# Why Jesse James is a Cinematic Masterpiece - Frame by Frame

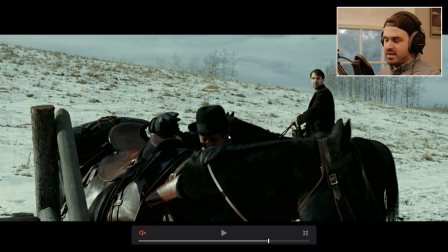1905s
But again, it's a movie I can point that out pausing right now But you wouldn't be able to notice that If you're watching it
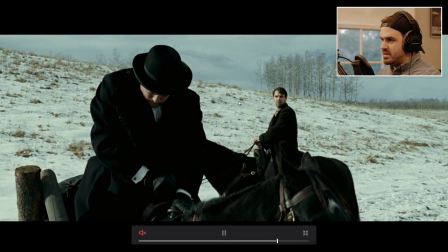1911s
so yeah this is probably some background then maybe green screen who knows but it's
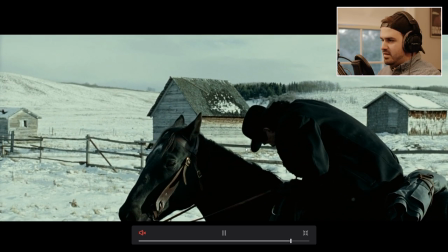1917s
just simple camera movement like with with roger deakins a lot of his films like
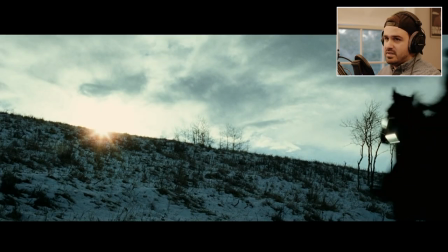1923s
he gets praised a lot by a lot of cinematographers because he just he keeps it down to the bare simplicity like if there's an emotion or if there's a dialogue between two key characters about a key subject like he doesn't shoot it in like nine ten angles he shoots it in just like
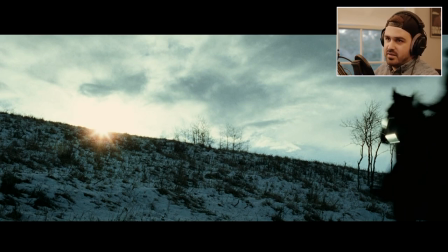1937s
his shot let's say her shot and then maybe another shot or like one big shot in the scene that emotes the final thing like one big dolly push or one key close-up or like in the last scene one key just like glance out a window
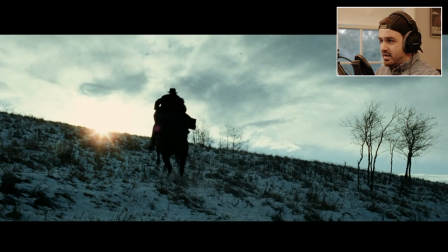1954s
for the current character and then again this scene ends with another like iconic mythic image of jesse where he just kind of like rides into the sun like
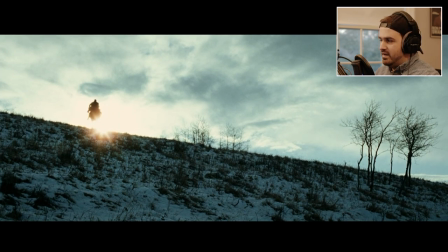1963s
like basically the last cowboy so again look at the composition here you have the the land's horizon going from the upper left third all the way down to the bottom right third which kind of splits the image in half and then you just have these perfectly placed trees just kind of cascading out of the ground
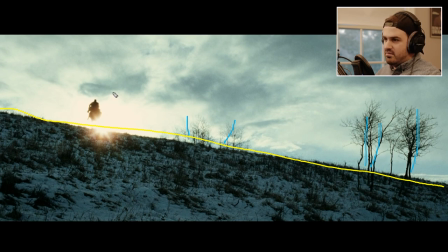1981s
and then the sun right here takes place perfectly on the upper left third so for someone who like if you're like western a lot of people don't know this um composition is entirely dependent
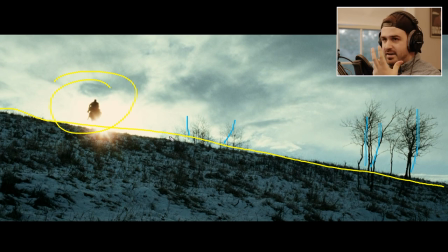1996s
on like pretty much like your reading eye like we read left to right right so a lot of times with composition i mean i learned this from a professor but you you'll naturally place like key stuff left to right and if
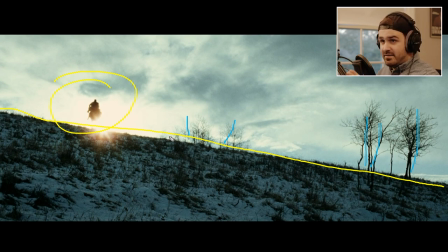2012s
you watch like let's say you watch japanese cinema they read right to left so a shot like this if they were doing like let's say roger deacons was japanese and this was a japanese film he would have put him over here possibly if he can if he can get a hill if he
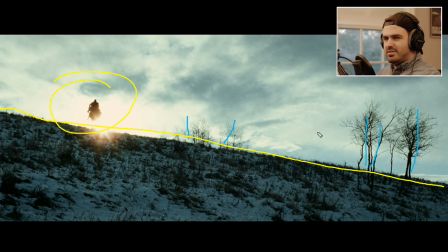2028s
can get on the other side but yeah it's just it's it's it's an interesting thing like next time you see shots you like like let's say from a japanese film or shots you like from a western film pay attention to like where things are placed like a lot of times it has to
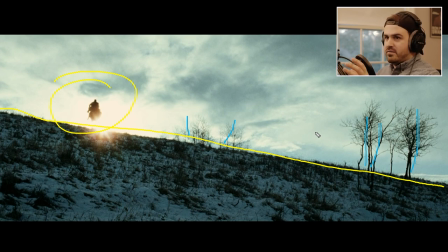2044s
do with like our natural instinct and tendencies because again when we're out on the field and we're shooting this we don't pull up like a rule of thirds overlay on the on the the eyepiece like no you just naturally place tripod you get your shot placed and you just naturally put stuff where
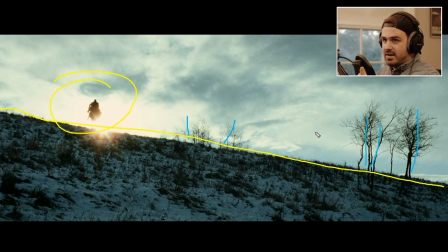2061s
you think they're pleasing to your eye which a lot of it has to do with your trained eye from like reading reading words looking at other photographs and a lot of it's all culture and placement and it's all instinctual at the end of the day so let's get out let's get out of
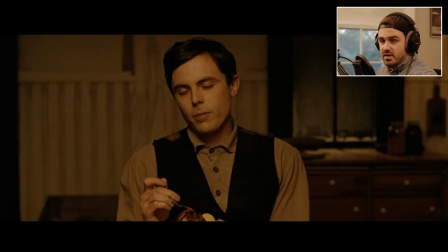2078s
here let's go to the next shot okay so the last scene i want to show you in this video has to do with a intense dinner scene between jesse and robert ford robert ford is withelding information about uh one of the gang members that he shot during a dispute but jesse doesn't know
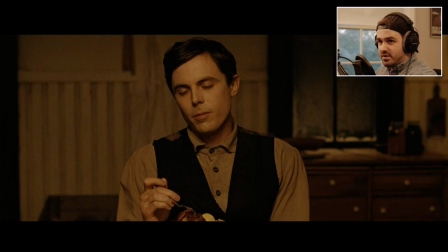2093s
about this and this scene really shows the character of robert ford and then also how they clash quite strongly him and jesse so i'm just Let's go play from here.
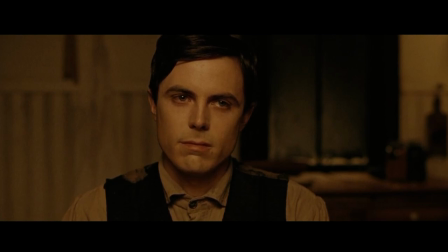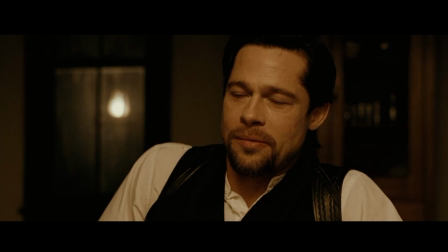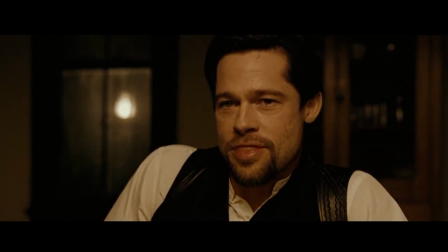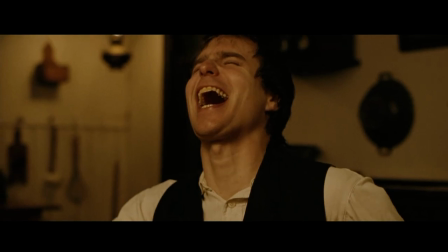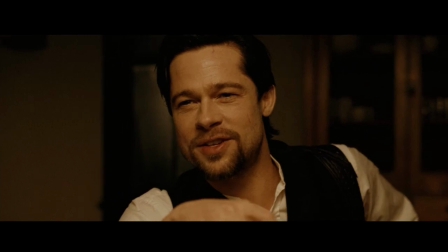2134s You got two eyes, you want to get Jesse.
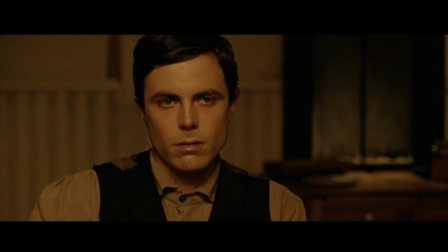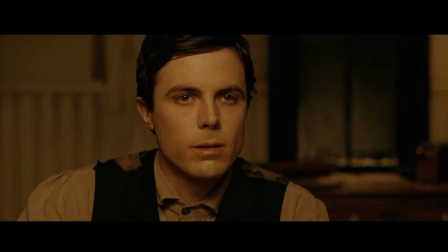2141s You ought not think of me like you do George Shepard. You brought him to mind.
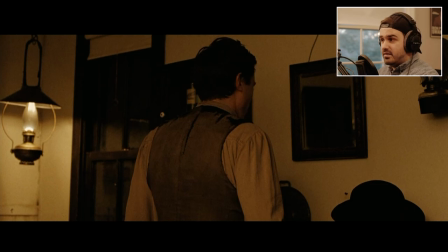2148s
So there you go. It's a complete drawn-out scene carried between Robert Ford and Jesse James.